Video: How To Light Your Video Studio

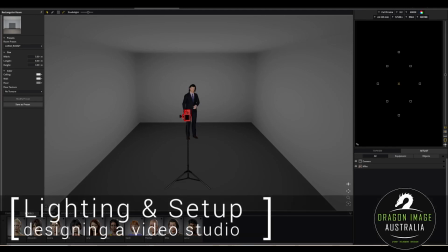[0:00]
Everyone, today we're going to be doing something a little bit different. We're going to actually set up a studio for a studio build.
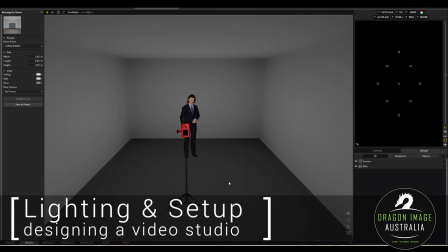[0:06]
And we're just kind of starting off with a room which is 5 by 8 by 3 meters tall.
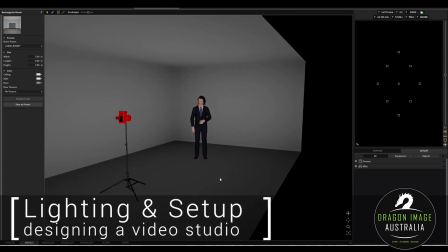[0:11]
I personally, I think that this size space is probably fairly good for most kind of people.
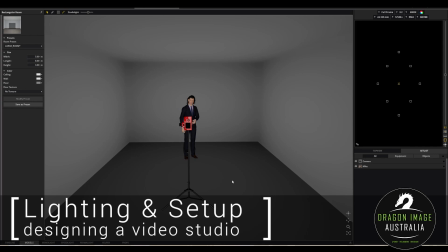[0:17]
Obviously, more is generally better in most situations, especially in a world where social distancing is a thing. But we're just going to start off with this space here. So the first thing that we normally say to people when they're looking at building a studio is that you need some type of background.
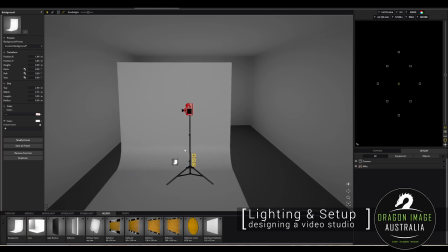[0:32]
That can either be the wall that you're dealing with or a background system like a triple hook system or something like that that falls from the ceiling.
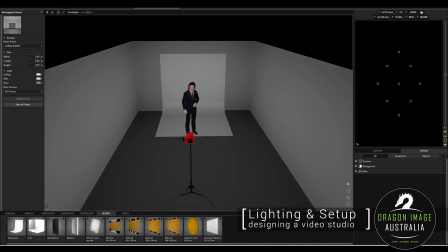[0:39]
If you're doing photography, then white is usually a pretty good choice regarding background. But then if you wanted to do kind of green screen, adding the additional green backgrounds means that you can be doing other stuff as well.
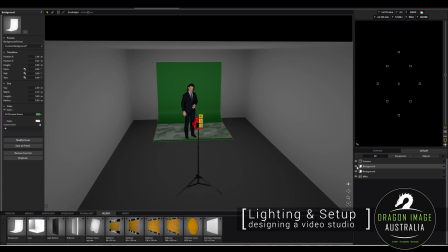[0:56]
So I'm just going to have those two there, and I can just quickly switch them off when I'm working on it.
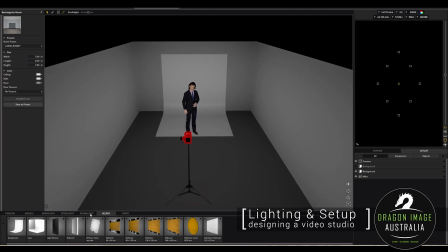[1:01]
So the next step is to look at lighting. So generally speaking, most people need to be lit by at least 2 lights. So if we go over here to our permalights, let's just pick up an ARRI light source as our main light source.
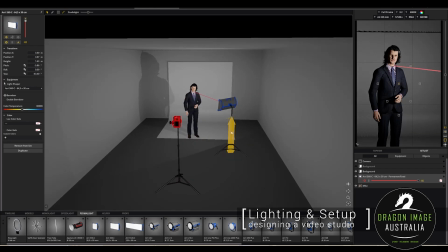[1:15]
You can kind of see a single light source here. One of the interesting things about a room this size is that we can bounce light off surfaces, and that will create a certain amount of fill, but it is fairly aggressive.
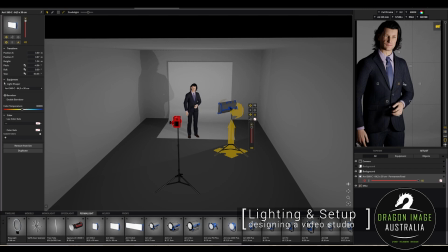[1:30]
So if we have a look at, Mike's face here, we can there we go.
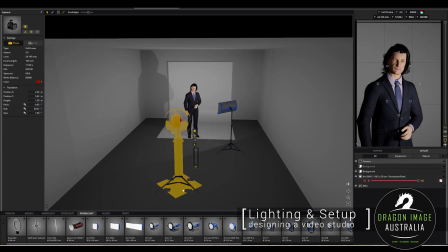[1:36]
You can kind of see that he is fairly contrasty. The type of light that's hitting his face is fairly contrasty. So then what we normally do is we introduce a second light source.
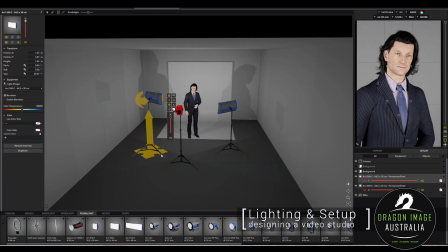[1:47]
So if we introduce a second one of exactly the same light source, you end up with that really kind of flat look. So we'll get Mike to kind of face the camera for us. Thanks, Mike. Let's just turn a little bit. That was a bit creepy. But you can kind of see Mike there. But that's a very flat-esque type of look.
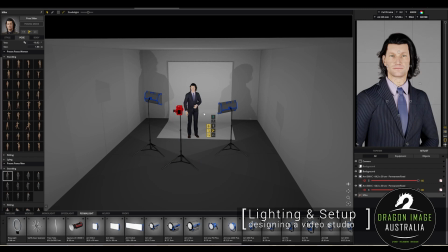[2:07]
For females, this is not normally an issue, but for men, generally speaking, we like to incorporate a little bit more contrast. So we normally take this second fill light and we'll pull that down slightly.
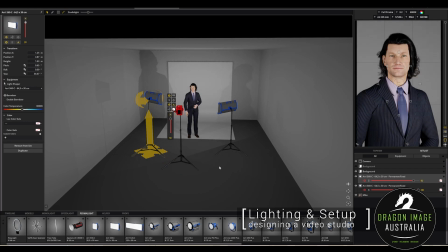[2:18]
You're probably a bit too far, probably a bit more like that. So this will create shape. If we start having the light come down at the subject, you'll get a bit more shadow underneath that chin, which will kind of help emphasize the jawline without making it kind of too much.
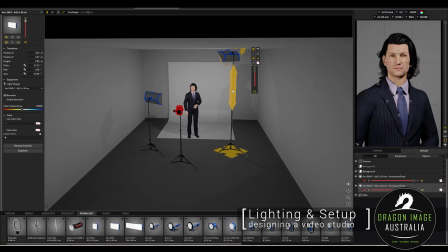[2:35]
If you went too high up, that light becomes fairly aggressive from the top down, and then we can kind of bring that down. You can kind of see where that shadow kind of starts to come in. Because these light panels are quite large, you'll see that they do produce a very kind of soft kind of illumination.
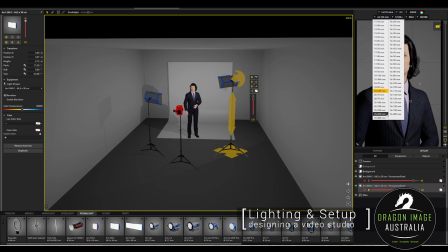[2:52]
So if I just click on solo, you can see on the nose there, let me just switch over to something a bit more closer so I can just show you his nose a bit more.
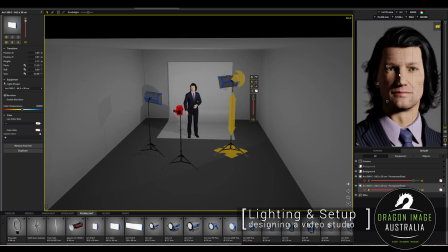[3:01]
You can kind of see just how much shadow and everything there is about that light. If that light source was a more traditional light source, it's probably a bit big.
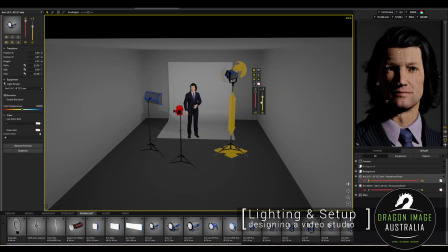[3:15]
Let's get something a bit smaller. There we go. If more traditional kind of light source, you can see that shadow line is now super aggressive. So the great thing about panels is that panels generally are large.
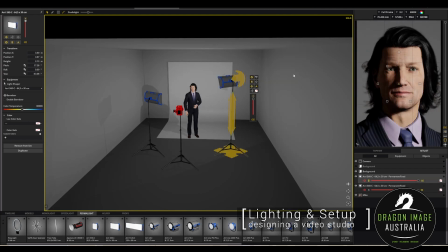[3:29]
And so the larger the light source is, the more it behaves as if it was a softbox the size of the light source.
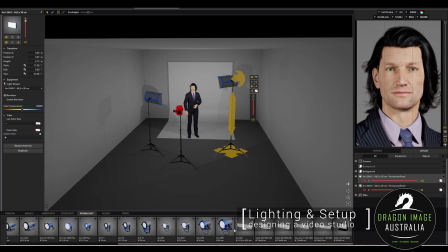[3:36]
There are lights that we have these days which are significantly bigger, like you can get like DMG Lumiere lights, which are more of a strip kind of thing, and this creates more of a wrap,
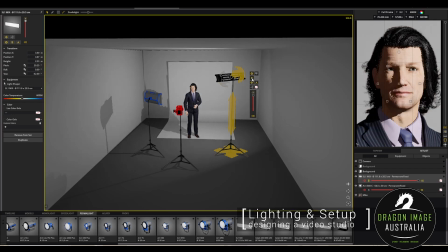[3:48]
so you can kind of see just how much that's wrapping around the nose there comparatively to the last one. And they're beautiful lights to work with in regards to the softness of the light that is produced. And we can just kind of put this one back on. Turn off solo. There we go.